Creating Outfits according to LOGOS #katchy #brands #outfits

But today it's simply different brands. So let's go with Target. So here I want to start off with the clean base as well, like a white skirt. Now we go with the red. Obviously, I didn't really have a Target t-shirt or anything with red circles on it. So here I chose this red cardigan, crop jacket, whatever it is. It is flexible, it is a nice intense red, it is really fitted, and is always going to work with white. And here I did found one accessory that I thought is just going to pump it up a little bit. It's this red belt, and since now we have 2 things in red, and then from the dress underneath we have like a little stripe between the 2 reds, this kind of gives the illusion of the Target circles to me. And then for the shoes, the white boots again, because it's really hard to film different shoe heights. Okay, Okay, what do we think?
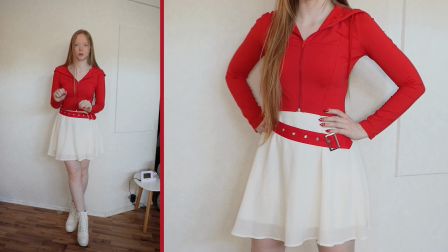[4:50]
The belt is doing everything. Like without the belt, it would look too plain. Kind of gives it something that makes it just more unique.
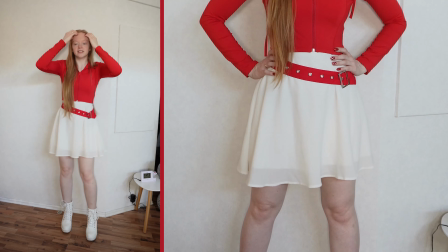[4:58]
And now I kind of want to start from the last moment, which is going to be this move. And then the next transition, I want to close my legs again and then do like this.
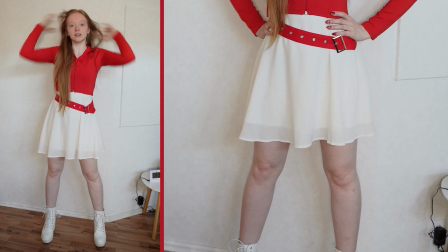[5:06]
So let's do that.
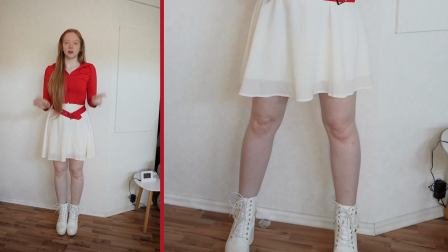[5:12]
Okay, I hope there was something good in it. So the transition would now look like this. Great, let's go to the next one. Okay, so the previous one was Target. What do you think I'm doing now? Obviously Walmart, they do have different colors, but have the same theme.
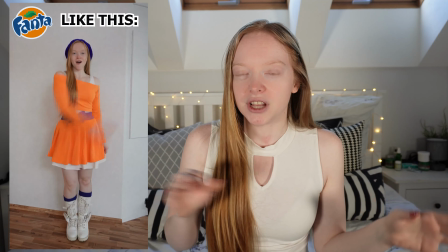[5:28]
So when that happens, I also like to make these two outfits look a little bit similar to each other, just so you can see that they're kind of like basically the same. So here I want to use also a dress, this time not flared, but more like fitted, but it had the perfect color that I needed. Also a little secret, if the color that I have doesn't match the logo perfectly, I usually just adapt the colors of the logo a little bit just so that it matches really perfectly. I know it's a little bit cheating, but I really don't have everything in every color. Then to go with the dress, I want to add another one of these long sleeve crop jacket hoodies. So in the previous one, we have white dress and red jacket. Here we have blue dress and white jacket. So you can see similarities, right? So I checked my accessories and something that I can always add. I think they are adorable. A beret. So now we at least have the right colors ongoing.
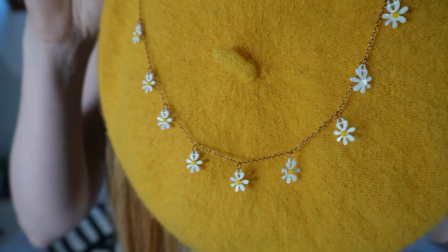[6:13]
And what I also found look cute is this nice necklace of flowers. And to me, they give a similar look of these yellow sun stripes on the Walmart logo. Then again, white boots. They nearly always fit. Okay, so this is the next outfit.
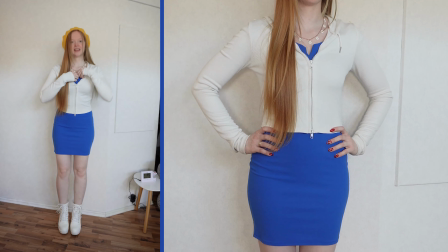[6:25]
I mean, I like it, but the dress is just like a little bit too long here.
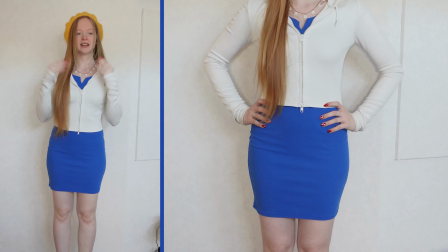[6:29]
So I kind of folded it over, but I have to really take a look at it after every try.
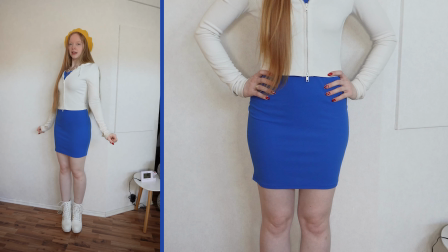[6:34]
But now, anyway, the outfit in total, I want to give a 7 out of 10.
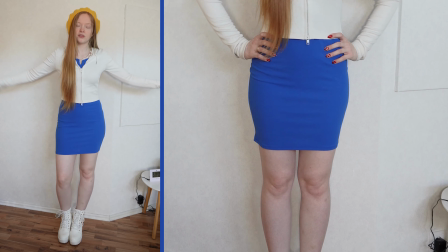[6:40]
I mean, it's cute. So this transition now starts from this move. And then the next one, I want to make actually a jump.
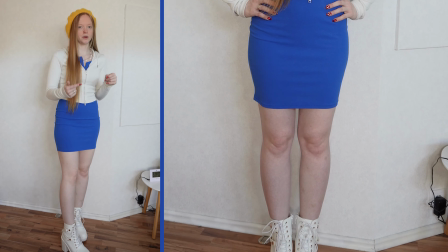[6:47]
That's because of the height of the shoes, because the next one I'm going to wear isn't going to have the same height as this one.
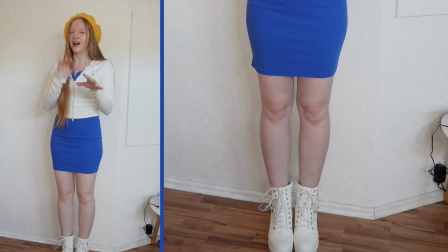[6:55]
So to trick a little bit here, the jump is going to hide a little bit the different heights of the shoes.
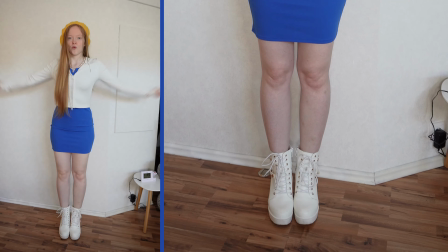[6:59]
So yeah, this is going to be the next one. So let's do it. Okay, hopefully there was something in it. Then it would look like this. Now the next logo I chose is Adidas. How do English people pronounce it? Adidas? Whatever, it's a German brand, I called it Adidas. And how could we start off different here rather than with a black pair of stretchy flare pants with 2 stripes on the side? I know 3 stripes would have been better, but come on. This kind of screams Adidas to me. Really sporty, flexible. And for the top, I mean it's Adidas, we need to have a sports bra. So I have this black sports bra, I think it's perfect. So this is really how I see the brand. And then for the shoes, I mean I have a white pair of Adidas sneakers. Nothing else is going to fit it better, so. And that's already the whole outfit. It's a sports brand, so it doesn't really need accessories.
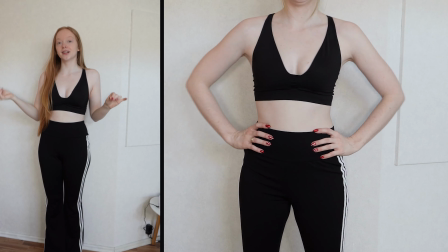[7:48]
Okay, here is the next outfit. So I really like it. And in total, I definitely want to give it like a 9.
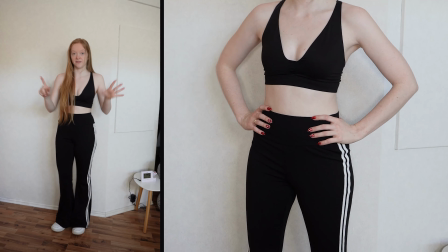[7:55]
I think that's a good one. It is really on theme, but something is missing. Okay, that works out.
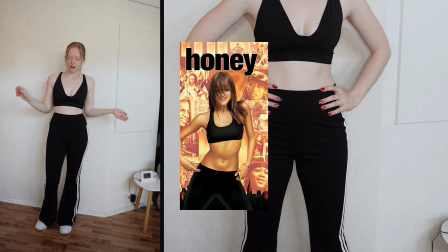[8:01]
It does kind of feel like the outfit from the movie Honey. I mean, indeed, very similar.
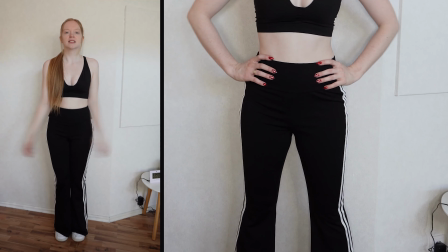[8:05]
But anyway, the next transition is from the jump, like this. Then here, the pause in between is a little bit longer.
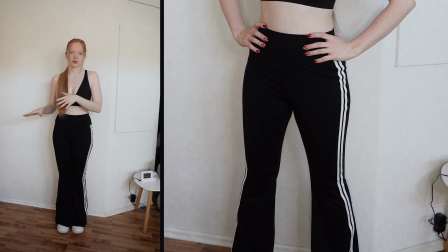[8:12]
Otherwise, it wouldn't quite work out with the beginning to the end of the chorus. And then I want to do like a punch in the middle.